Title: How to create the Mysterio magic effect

Hey guys, welcome to another HitFilm tutorial, where today we're looking at Mysterio's blasters from Spider-Man Far From Home. Little fun fact, in the comics, Mysterio is a master of visual and special effects, so that means one of us.
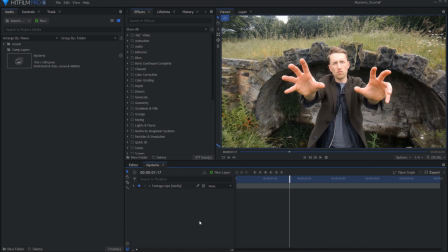(0:20)
Here we are in HitFilm with my composite shot already set up. The very first thing for this effect is to track the motion of my subject. So I'll open the drop down of my footage and click the plus icon next to Tracker.
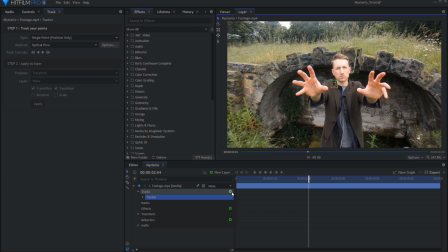(0:33)
This activates the tracking window. In this footage, my hands move back and forth, so I'll be using the double points focusing on my finger and thumb for stability.
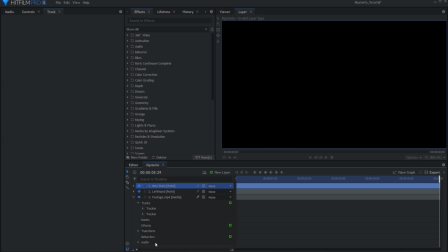(0:43)
Track your footage, and once happy, we'll create a point layer by pressing Ctrl, Alt and P, and then use F2 to rename this. Now with that made, I'll select the layer in my tracking window along with the values I'd like to transfer.
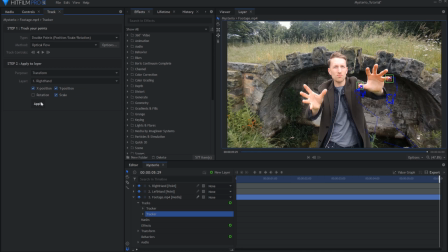(0:57)
As my hands push closer to the camera and therefore look bigger in size, I'm going to keep Scale, then hit Apply.
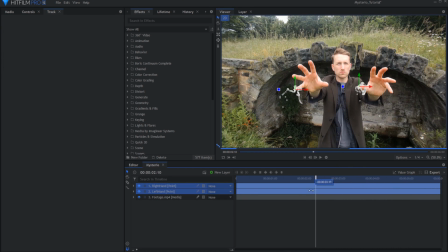(1:05)
For more on tracking, check out the card on screen now or link in the description.
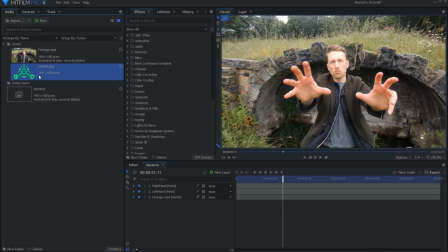(1:12)
I have already imported a PNG image for my symbol. I'll drag this into the timeline and position it into a fitting placement over my hand and then parent it to one of the point layers. To fit with my camera angle, I turn this layer 3D, which will give an image a slight offset.
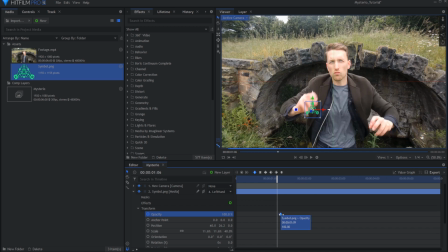(1:31)
I'll now use keyframes to animate its entry, focusing on the opacity of the layer just to have it fade in to its summoning.
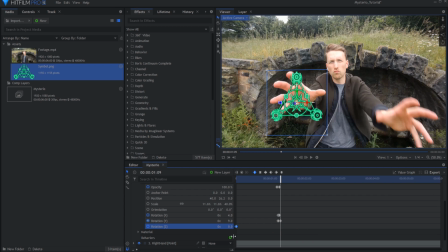(1:39)
Going into rotation and using the Z axis, we'll set keyframes for the symbol to spin over the course of the shot. By then selecting the value and then heading into the value graph, we can adjust the animation speed, as I'm looking for something that will burst on impact then steady out.
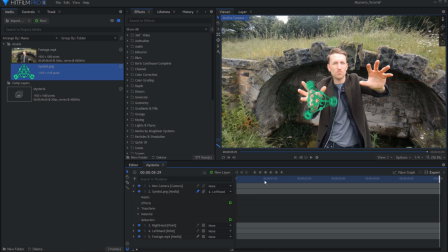(1:59)
Don't forget to then activate that sweet motion blur to give the impression of a faster speed.
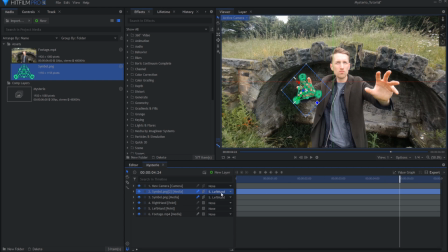(2:03)
When happy, duplicate this, slide it onto the other hand if you're using two hands, and parent to that layer.
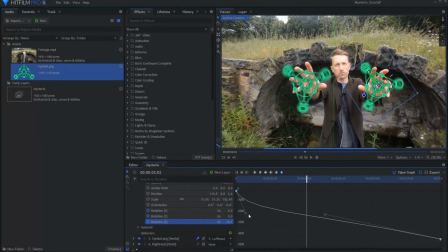(2:11)
And then reverse the keyframes on this one, just to avoid it looking too in sync.
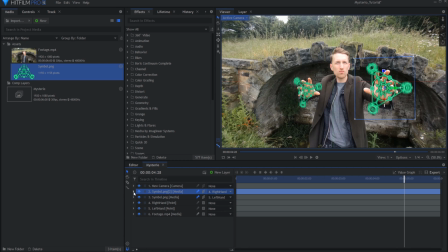(2:17)
Currently it looks like I have a fidget spinner, so let's change that. For the summoning, apply heat distortion to give it that evaporating effect,
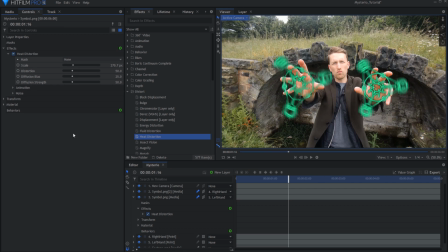(2:26)
keyframing the distortion for maximum strength to subtle. This may vary depending on what sort of symbol you're using. This will then look like it's manifesting out of thin air. Then I threw a glow and a heavy diffuse for good measure.
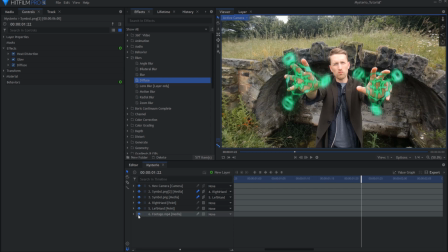(2:44)
I'll now be turning off my footage for the remaining effects just for a better view. Make 2 points and set them to 3D.
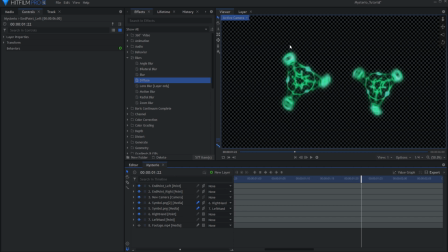(2:52)
I'll switch my camera view to the top camera, and as I'll be using these as the ends of my beams,
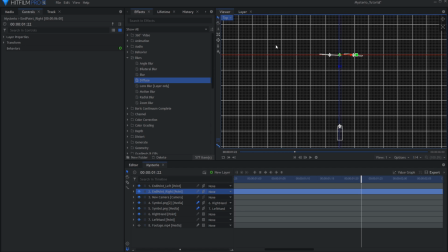(2:58)
I'll place them either side of the camera's field of view and bringing them forward in Z-space. We're doing this method because it will just add the impression of going past the camera, and may be more appropriate for your shot if you're using motion tracking.
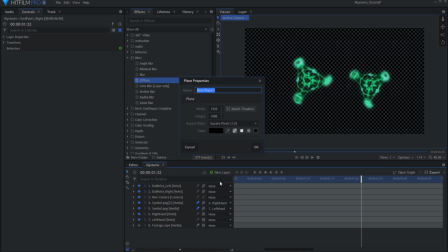(3:12)
Create a new layer, I'll be naming this one Beam 1, and under Particles and Simulation, grab Lightning and Electricity.
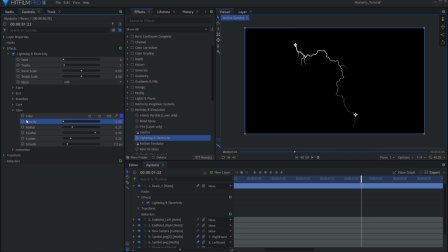(3:21)
Turn off the glow by bringing down the opacity to 0. Bring the wave to 0.2 to avoid things going crazy. And under Start, set it to one of the hand tracking points or symbols, and End to our new end points of frame.
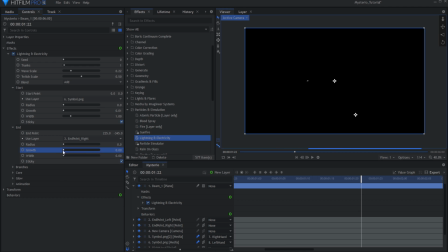(3:40)
With our placement set, go into the end settings and find Growth. We'll animate this beam over a few frames to show it being fired out. Now is the time you can customize. Add more trunks to give it more of a base, and I'd advise removing the branches as these can look a bit distorted.
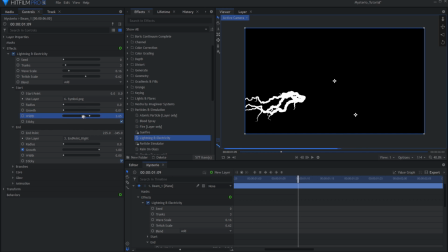(3:59)
Now I got stuck here. Our lightning effect is limited to a size of 5 points, but Javert had a crafty way around this.